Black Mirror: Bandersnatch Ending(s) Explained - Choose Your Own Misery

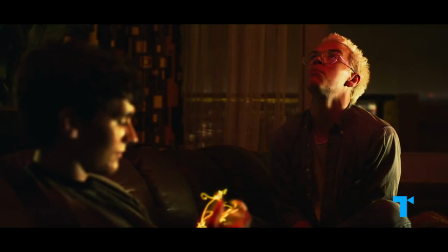246s
Colin articulates the key philosophy of Bandersnatch during the LSD scene, when he gives his interpretation of the Pac-Man game.
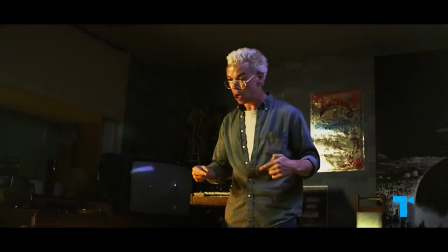253s The whole thing's a metaphor. He thinks he's got free will, but really, he's trapped in a maze, in a system.
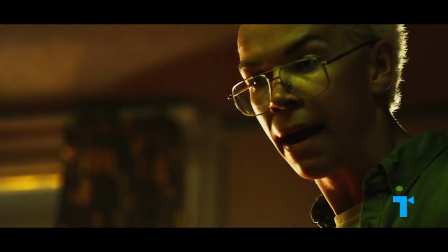258s All he can do is consume."
It's easy to see that this speech is describing Stefan's situation.
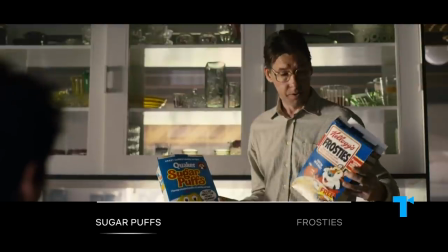264s
And it's also a greater statement about how, as consumers, we let ourselves be seduced by the illusion of choice into ignoring our impotence in society.
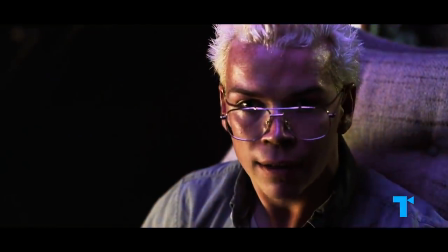272s
But most immediately, the speech is speaking about us as the players-slash-viewers of this experience.
He's pursued by demons that are probably just in his own head, And even if he does manage to escape by slipping out one side of the maze, what happens?
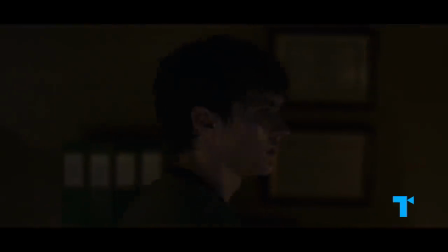286s He comes right back in the other side."
We're the consumers. We're trapped in a hell.
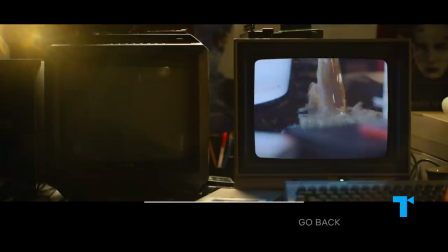290s
And any time we think we've escaped, we're just thrown back into another part of that hell.
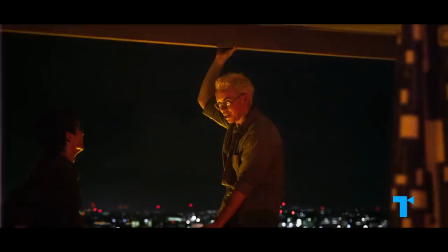295s
So as with the grimmest of Black Mirror episodes, this Black Mirror event is an experience of total dread.
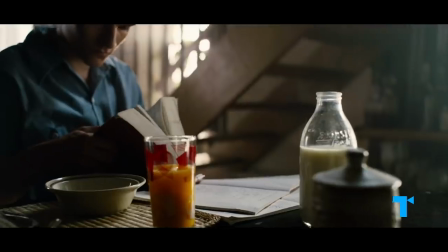302s
Except it's more unpleasant than the others because we probably start out with some amount of misguided optimism.
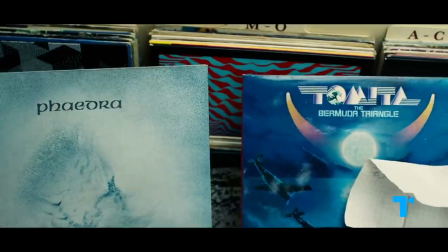308s
Thanks to the lighthearted opening choices, the fun of the 80s music, and the novelty of the format.
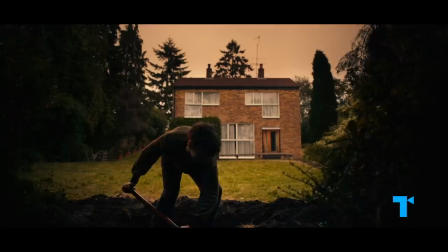315s
We are Stefan, because we can only watch ourselves assist this grotesque horror unfolding around us.
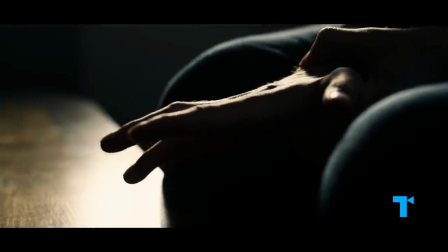323s
Our attempts to resist like his attempts to resist us yield only short-lived, inconsequential victories.
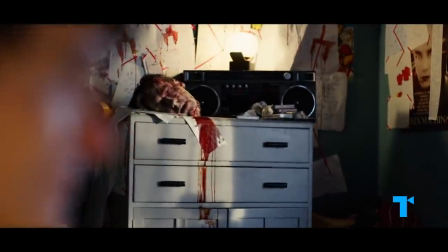330s
Stefan feels like he's being possessed by some demonic force.
I'm being controlled by someone from the future.
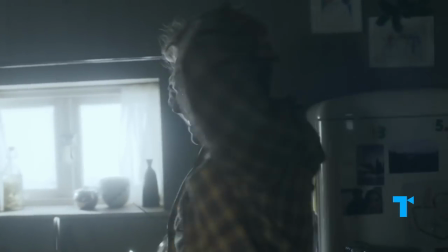337s
And what makes Bandersnatch creepier than the most hopeless other Black Mirror episodes is that we end up feeling like we've been possessed and defiled.
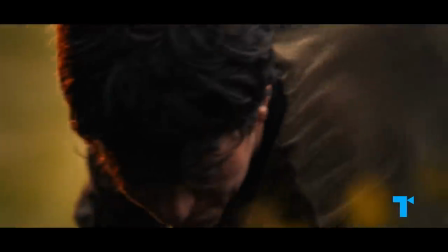345s
Just as Stefan feels he's been made to commit terrible acts, we feel we've just done something horrific, but we couldn't stop ourselves.
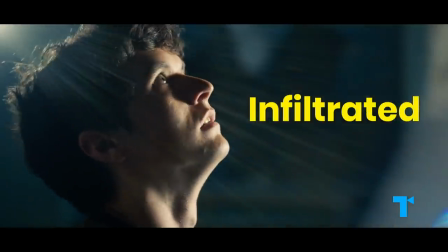354s
This feeling of being infiltrated is what makes the film so deeply uncomfortable.
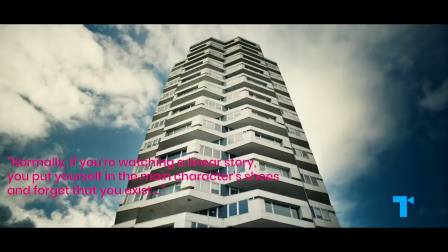359s
As Brookers said, quote, Normally if you're watching a linear story, you put yourself in the main character's shoes and forget that you exist.
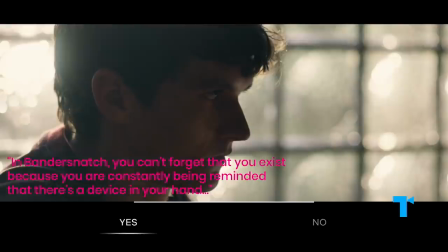367s
In Bandersnatch, you can't forget that you exist because you are constantly being reminded that there's a device in your hand.
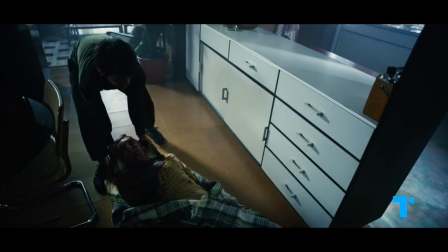373s
And he added, too, that they were trying to make it so, quote, you would feel responsible for what is happening to him.
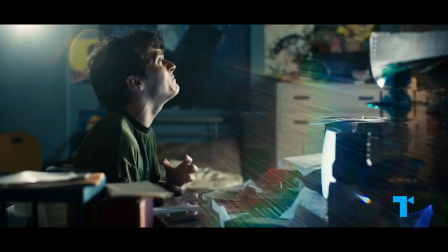380s I know there's someone there, just give me a f***ing sign!
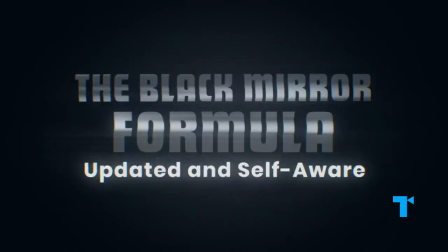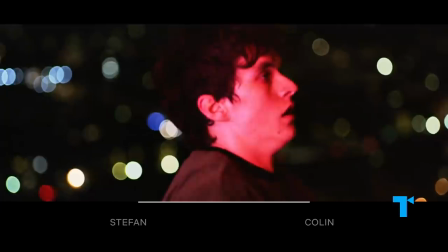388s
The idea of doing a choose-your-own-adventure that underscores futility is about as Black Mirror as you can get.
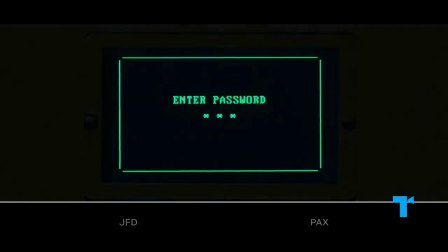395s
In fact, as we participate in Bandersnatch, we have the vague feeling of being a character within a Black Mirror episode,
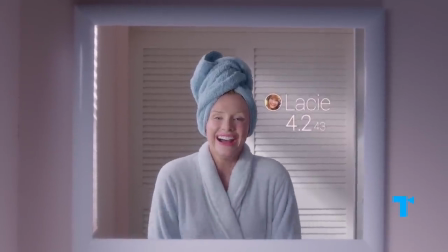403s
who's been offered some shiny new piece of tech and stupidly accepted.
It's a free trial.
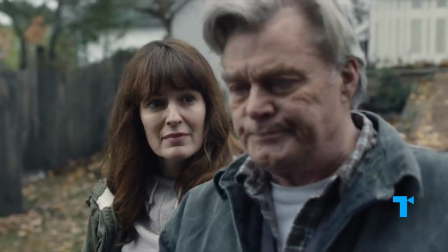408s All free. Yeah. Yeah. And it's completely safe.
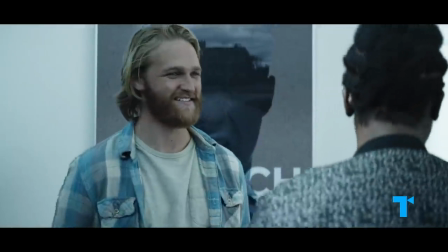414s
Just like those ill-fated characters, we jump in enthusiastically.
Are you ready?
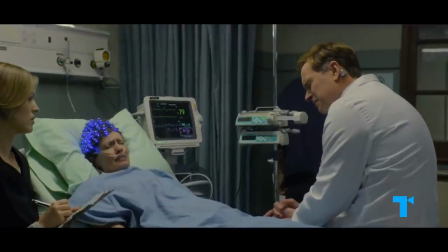420s Oh yeah, beam me up, here we go.
Ignoring the warning signs as we get sucked into a losing battle.
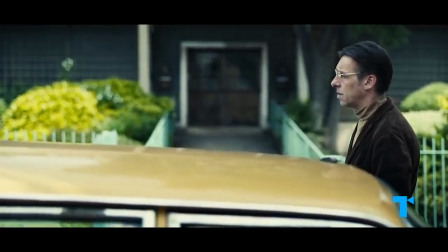426s
Structurally, Bandersnatch finds clever ways to give us the usual Black Mirror beats and lessons, but updated to fit the interactive format.
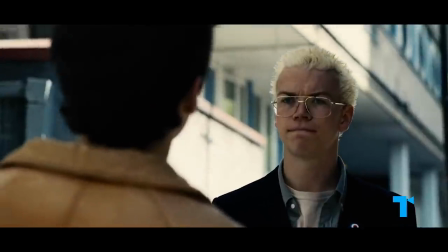434s
So like in a standard episode, we get early hints that this is not going to go well.
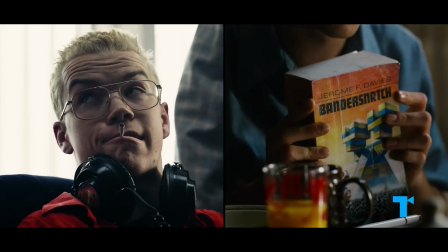439s
Colin remarks that the author of the book Bandersnatch went crazy and killed his wife.
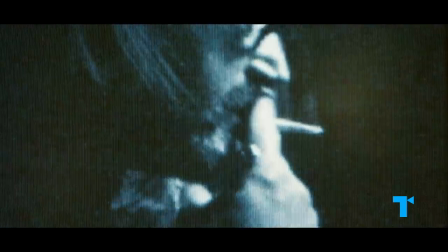444s Didn't he go bonkers and cut his wife's head off?
And, if you've ever seen Black Mirror,
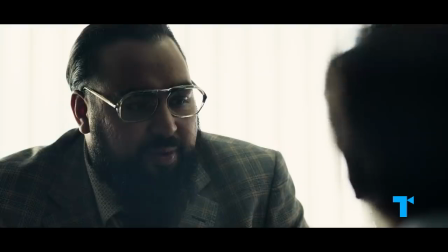449s
you know an offhand, disturbing remark like this tends to give us a pretty accurate indication of the direction the story is about to go in.
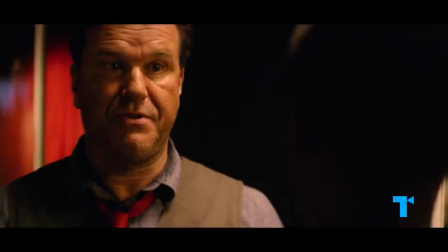457s It's not an interrogation. You ever had one of those relationships where you just can't get someone out of your head?
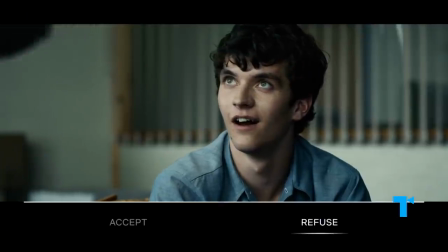463s
In the same scene, we receive a super exciting pitch.
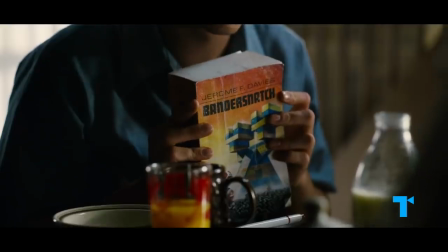467s
Stefan is offered the chance to work on his passion project at a trendy game company alongside his idol, Colin.
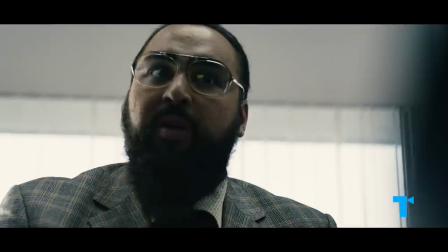473s So here's my proposal. So, coming right here."
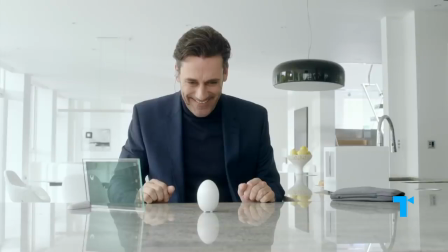476s
But if you're an experienced Black Mirror viewer, the main lesson you should have internalized by now is look before you leap.
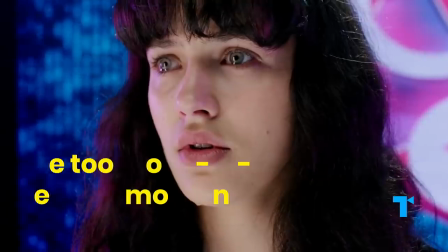484s
This is the too-good-to-be-true moment that we recognize from countless Black Mirror episodes.
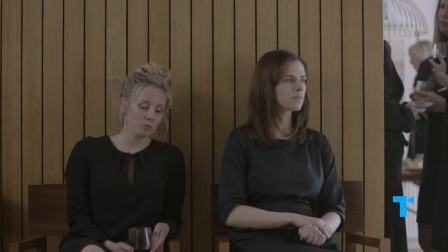490s "'I can sign you up to something that helps. It will let you speak to him."